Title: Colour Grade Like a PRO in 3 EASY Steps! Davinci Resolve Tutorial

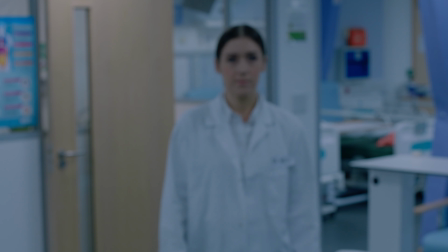0:00 Yo, bit of a different one. I've got to record this from home at 11 o'clock at night because I forgot a video.
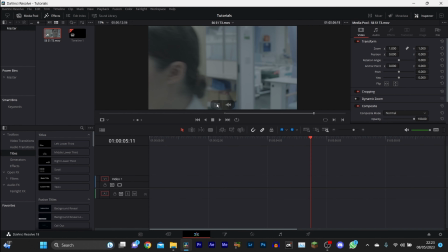0:06 But color grading, let's go. Get your clip in the timeline. First step, quite simple.
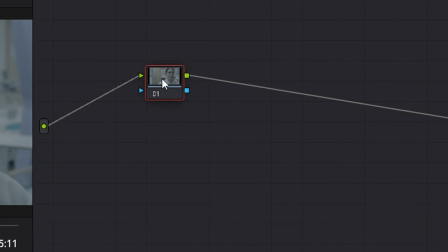0:12 Head over to the color tab and you want to create 4 nodes.
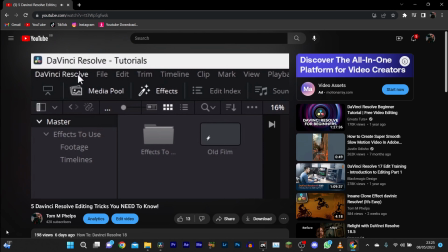0:15 Now, if you want the shortcut in the little video I made for Davinci tricks,
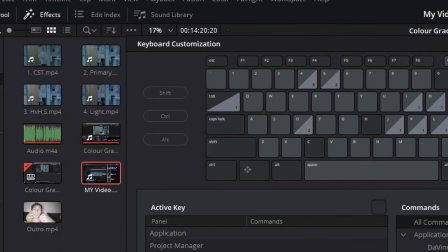0:21 head up to the Davinci panel, go to keyboard and set it to whatever you want.
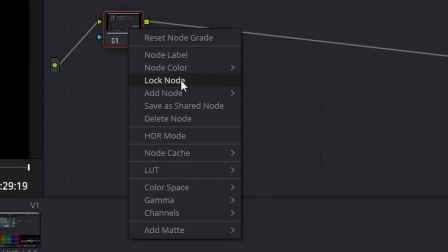0:26 It's called node. It's adding a serial node, so you can either right click and add a serial node, or you can change the key to whatever you want.
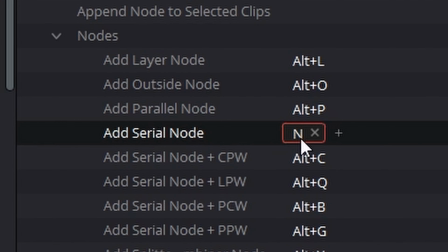0:34 I've set mine to N because, well, node. Anyway, let's move on.
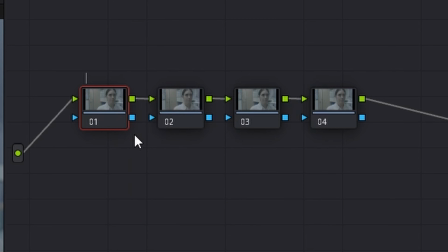0:38 So I'm renaming them just for the pace of a video, but you can, for the point of the video, but you can do that as well if you want. So the first node is primary, and then there's H versus H or S, because that's hue versus hue and also hue versus saturation. And the last one is the light, because we're going to be playing with a little bit of light, but you don't necessarily have to.
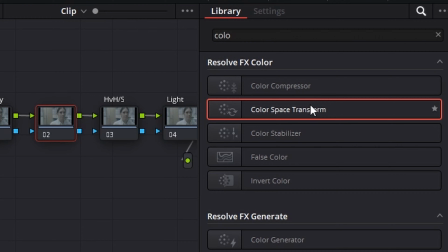0:55 Now, the middle one, you want to search for color space, transform.
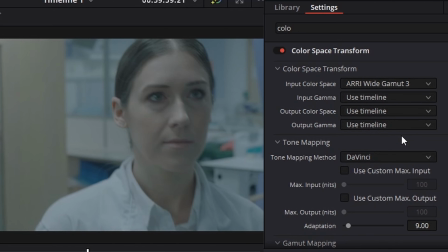1:01 Now, only do this if you shot in RAW, really, because it basically sets just a LUT on your footage. But if you haven't shot in RAW, just ignore this step. If you have, find the settings that suit your raw footage.
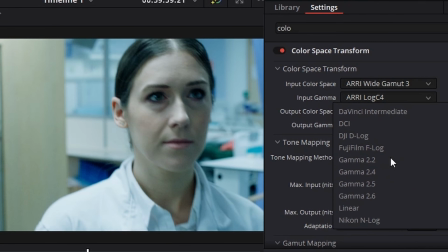1:16 So for me, it was the ARRI camera, so I just selected one of the gamuts that fit best, and then we shot in Rec 709, I'm pretty sure, and so that's how I set it.
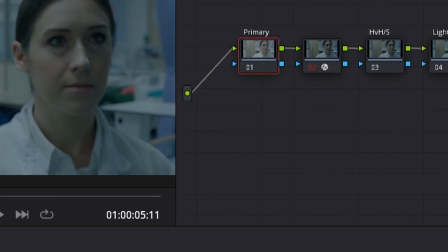1:25 And then once you've done that, you can head into your primary tab, and in the bottom left hand corner you have all these little primaries.
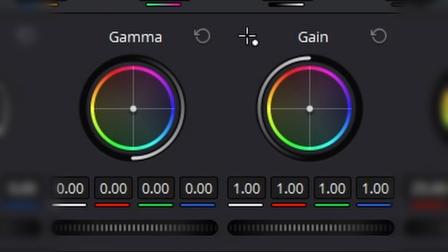1:30 There's lift, gamma, gain, offset, and you're going to be messing with the gamma and the gain until you basically get the look that you want when it comes to brightness.
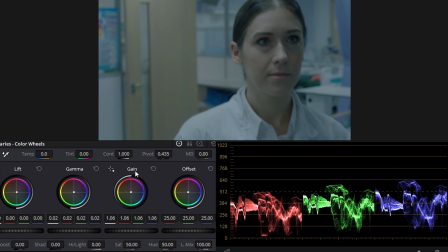1:39 Now, usually the rule of thumb would be in the scopes and the waveform in the bottom right,
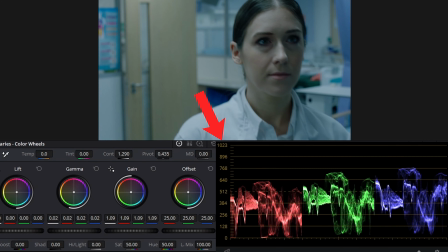1:44 you will set the very peak as the very top of a 1023 and the very negative value as 0, but that doesn't work for mine, and so I will not be doing that. Instead, mine peak is about 768, so I have 0 and then 768, and that's where I set my peak to be.
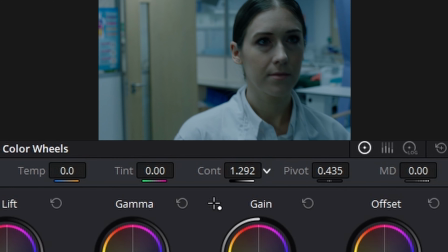2:03 You also want to adjust your contrast. Now, it's quite good to go too far and then kind of dial it back to see whatever suits your eyes.
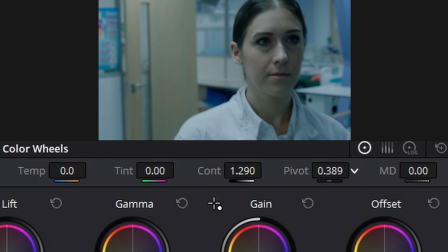2:10 And then the pivot option, which I also play with, basically just sets, I don't really know what pivot does, to be completely honest.
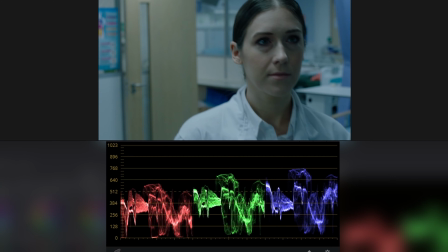2:17 I just know that I've got to use it, and you can see what it's doing in the waveform. It's just kind of going up and down.
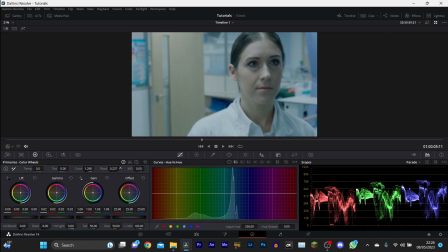2:22 But I mean, with color grading, you can kind of just mess around and see whatever fits your footage best, because it all depends on your footage.
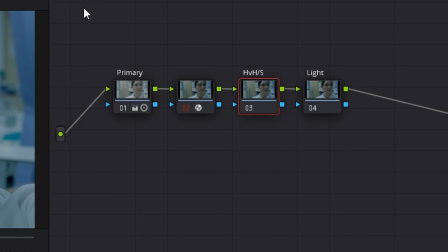2:30 And now you want to head over to your H versus H / S
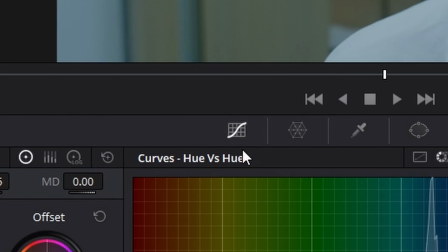2:35 node and go over to this little tab here and make sure it's on hue versus hue.
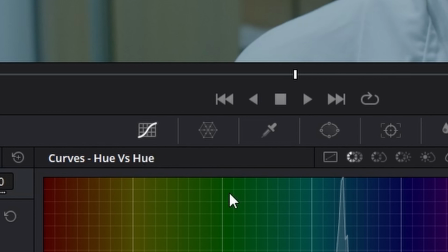2:40 You can change it along these little options at the top.
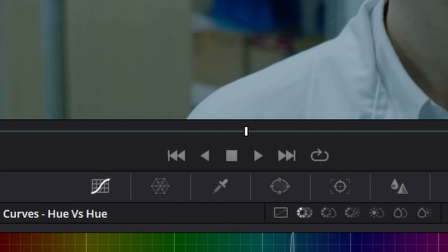2:46 So that's hue versus saturation, that's hue versus hue, and then you can select a piece of the person's skin. Now, this works with people. You do not need to do this step if it is not a person. If it's not a person, I don't know what you do. Just don't do this step, because there's no skin if it's a tree.
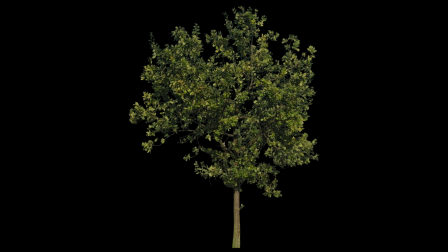3:03 So yeah.
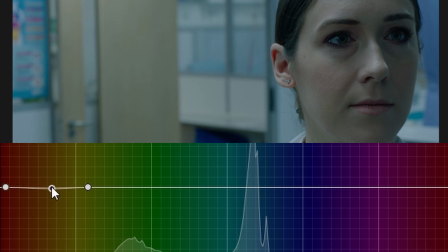3:05 But with a person, you want to select the skin tone and adjust it slightly, because human skin is reddish pink. I know it looks white, but it's reddish pink, so obviously, blood vessels are red. And so you want to up it slightly in the red section until a little bit of red comes out.
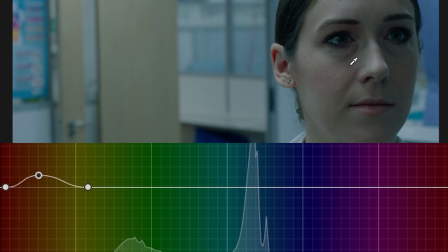3:22 You can hardly even see a difference, to be honest, but her cheeks are a bit blushy, so it kind of makes them stand out a little bit more.
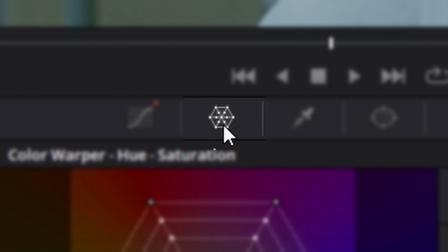3:27 And then you want to head over to the hue versus saturation tab. It kind of looks like a little cobweb.
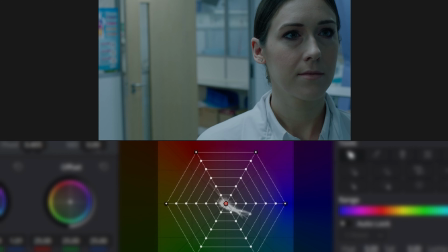3:33 And then with this one, this is where I love this little thing.
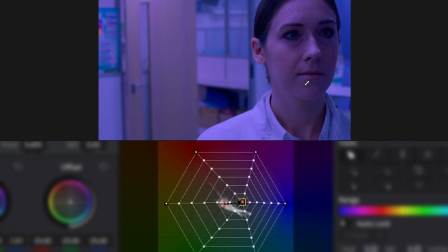3:36 I think this was actually new to the 18 update or something, but you can select any color and move your mouse around.
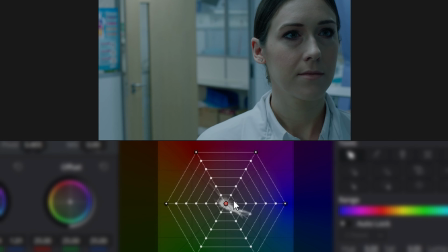3:43 Just experiment with it. You can move your mouse around. You can adjust the saturation or the brightness as well as the hue and everything just from moving your mouse around. So again, on the skin tone, we're going to do this and adjust it a little bit more into the reds,
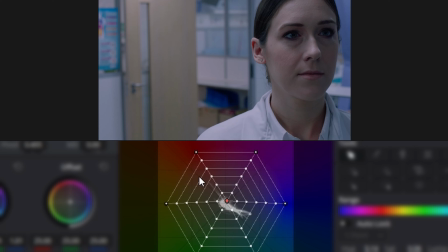3:58 just to make the skin look a bit more realistic, so it's not, ghost-like. So she actually looks like she's been eating throughout her life.